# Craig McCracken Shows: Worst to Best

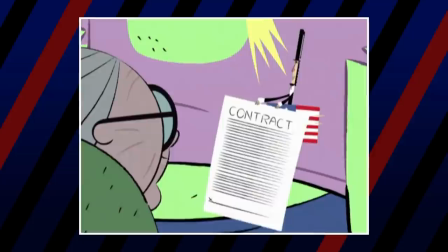In one episode, Harriman can't get a job because he's imaginary, and there's not one,
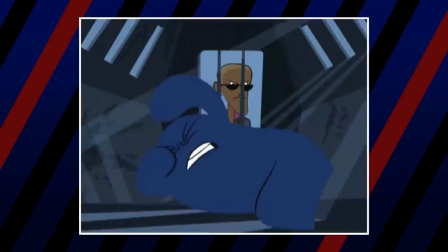but two episodes where one or multiple imaginary friends were basically sold into slavery.
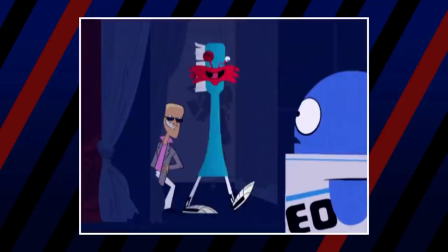It's a really, really weird tonal thing that affects how you can view the show if you think about it for too long.
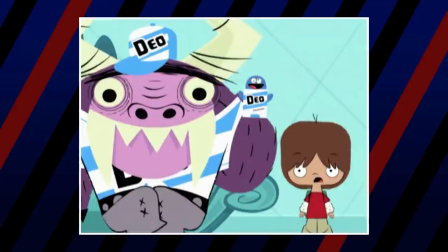Maybe if the series actually did something with these elements as a commentary thing instead of letting them subtly hang in the background, they would work better.
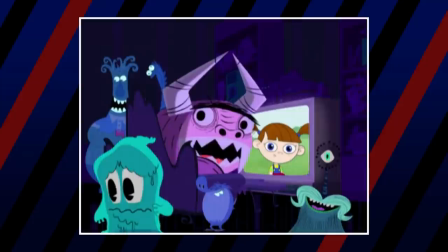But as it is now, it's weird. Thankfully, Foster's becomes fun again, with episodes like Room with a Feud, One False Movie, and the Christmas Special.
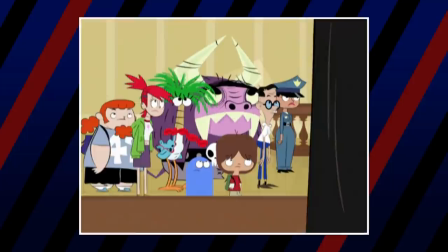Additionally, if there's anything that Foster's knew how to do well, it was their movies.
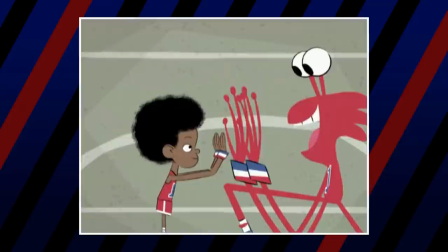Not including the pilot, there were two other movies, both of which are fantastic and enjoyable, making them the highlights of this uneven series.
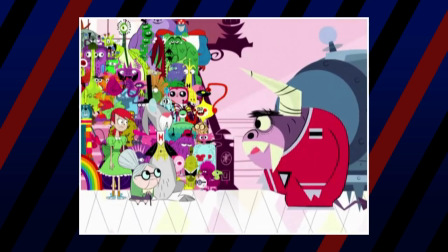As for the rest of the episodes, depending on who you ask,
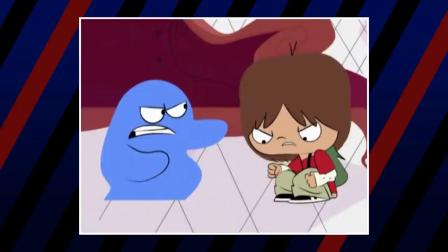the remaining Foster's adventures alternate from enjoyable and fun to frustrating and unremarkable.
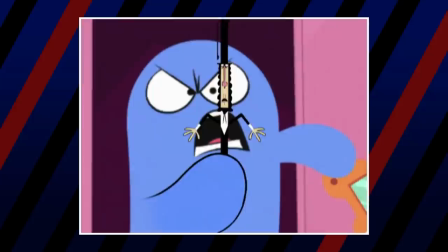There are a few fan favorites in each season, but there are also a few duds.
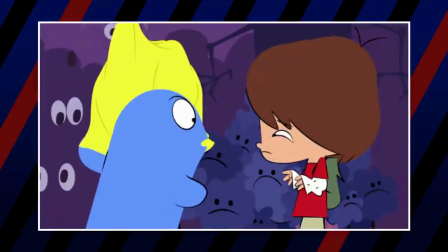This is culminated in the series finale, Goodbye to Blue, which tries to act as a celebration,
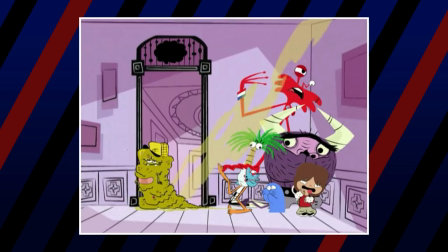but feels like a big waste of time that eventually leads up to a twist-ending gag.
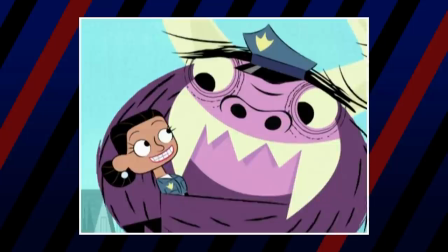Foster's is far from flawless, but it's not terrible either. Even if a little over a third of the episodes can be skipped without missing much,
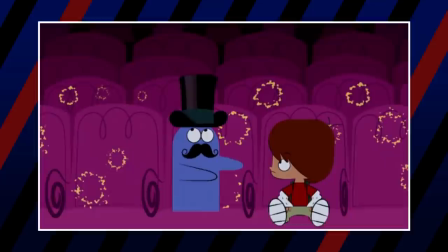there's enough for Foster's to be called a genuinely good show, if only because when it's good, it's pretty damn good.
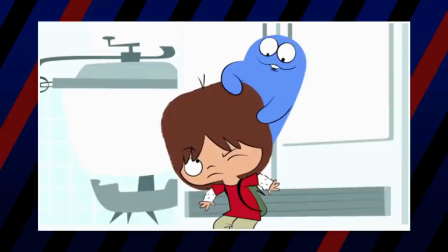But with how uneven and inconsistent the series is as a whole, and for how negatively it can be received for certain characters and episodes, we had no choice but to rank it last.
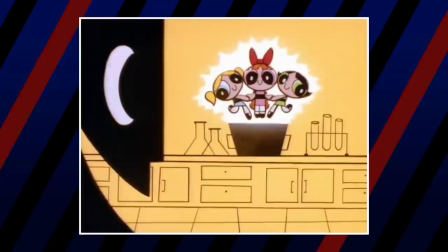In third place is the original 1998 Powerpuff Girls. For a lot of Cartoon Network 90s kids, this show was their childhood.
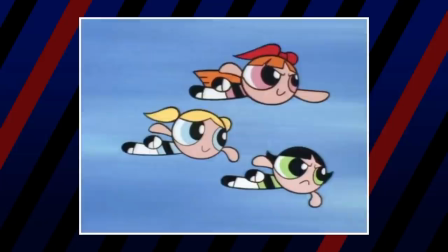Considering all the reboot attempts, there's a reason why this show just won't stay dead. But what exactly made it so appealing in the first place?
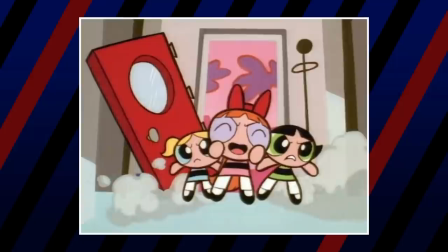Let's start with the positives. First, the art design is iconic.
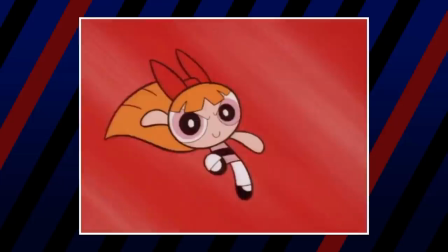You look at the three girls and you get their characters without needing to hear a line of dialogue.
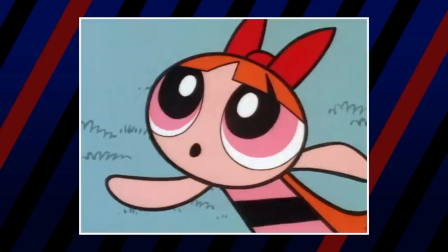Blossom's hair acts as a cape while her bow acts as a crown, giving her a leader vibe.
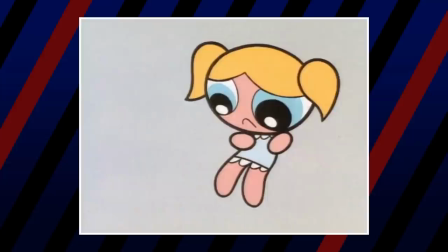Bubbles' soft blue dress and round pigtails make her come off as girly and innocent,
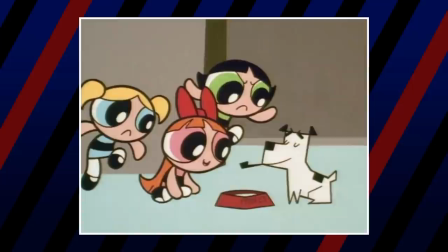while Buttercup's dark hair with its sharp angles and that she seems to be smirking a bit instead of just smiling like the other two gives off a more tough attitude.
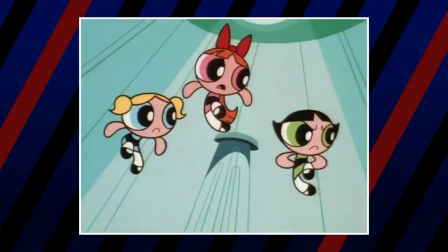The big heads and eyes make them cute without looking too fragile or baby-like.
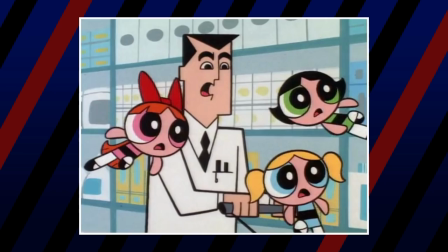The round appendages, while weird at first, almost looks like they're always making the fist.
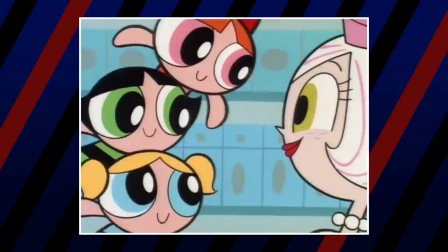All these details and style choices are a masterclass in character design, not to mention that any kid can draw these characters.
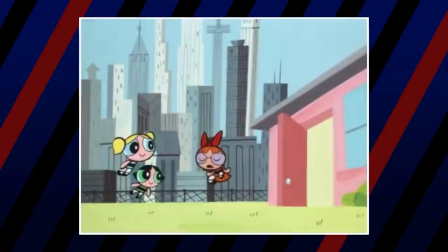Everything else, like the other side characters and the sharp angled backgrounds, are also very stylized.
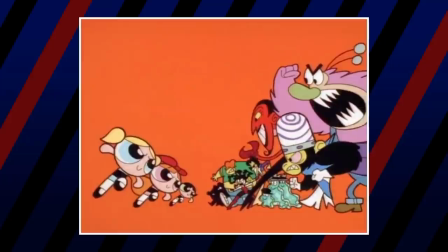Another highlight is the Rogues Gallery. You can't have a superhero show without villains to fight, you know.
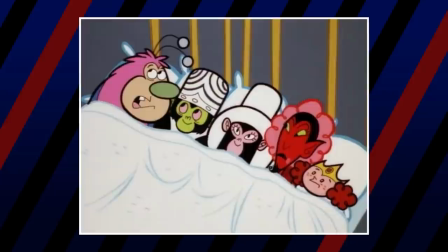And if you look at all the Powerpuff Girls' villains, while they all may seem very different, they all have one thing in common.
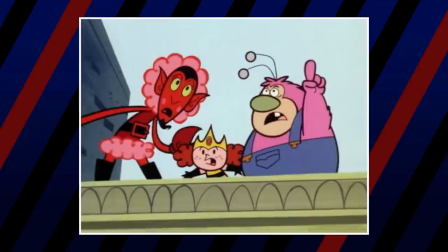They're really silly, but they can still be a threat. Every villain has the capacity to kill, but they can also be hilarious.
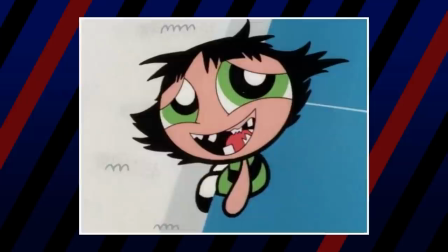When you ask what people appreciate the most, is that you have these cute little girls fighting these serious bad guys and huge horrifying monsters.
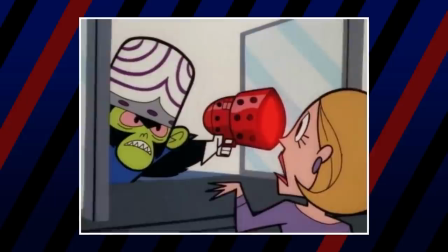That contrast is both interesting and funny, and Powerpuff Girls walks that line between humor and tension.
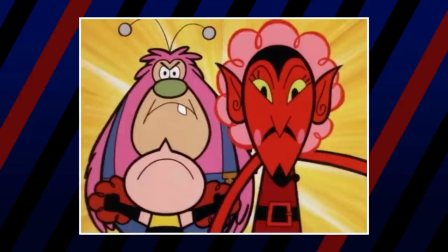The villains are enough of a threat that you can have these action set pieces, but there's enough slapstick and fun that it's not too edgy.
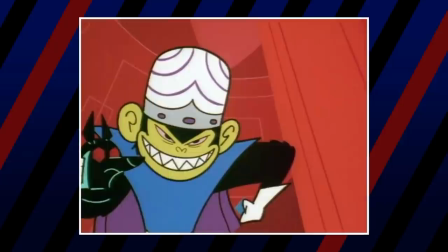Beyond that, the villains are all memorable, and more importantly, likable.
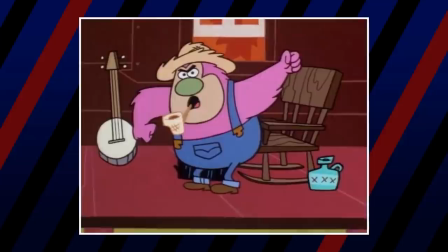Mojo Jojo's repetitive speech patterns could have been annoying, but it gets funnier each time.
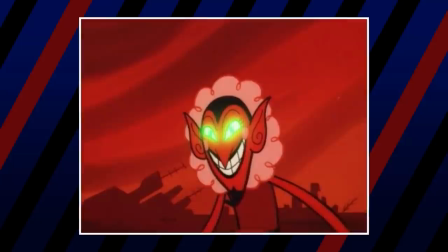Same with Fuzzy's over-the-top anger with people touching his property, or him's everything, really.
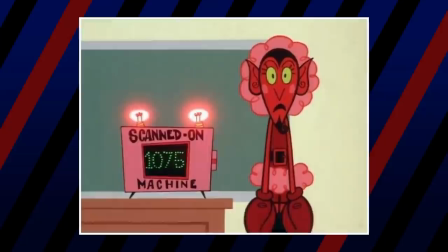Like, when you've got the literal devil and have episodes about him manipulating and traumatizing girls,
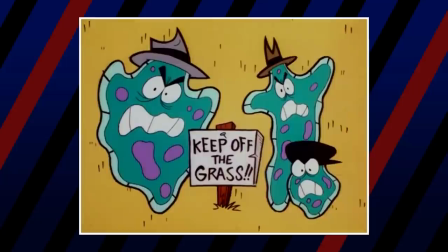but make him funny and ridiculous, you're doing something right. There's also Sedusa, Princess Motorbucks, the Amoeba Boys, Dick Hardly, and countless others.
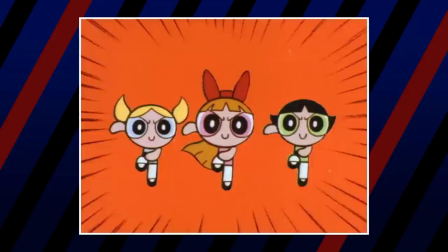Everyone's got their favorite, but all of them serve their purpose.
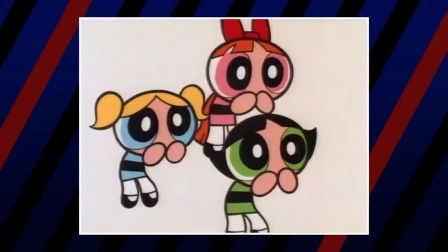As for the heroes, each of the Powerpuff Girls feel like a real character, even if they may seem stereotypical.
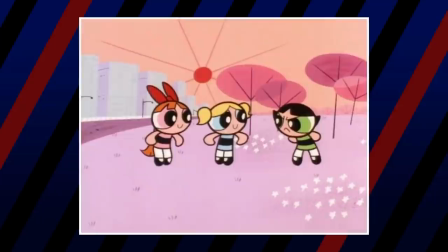Each has flaws and has focused episodes where they're able to develop and grow. They work well together as a team.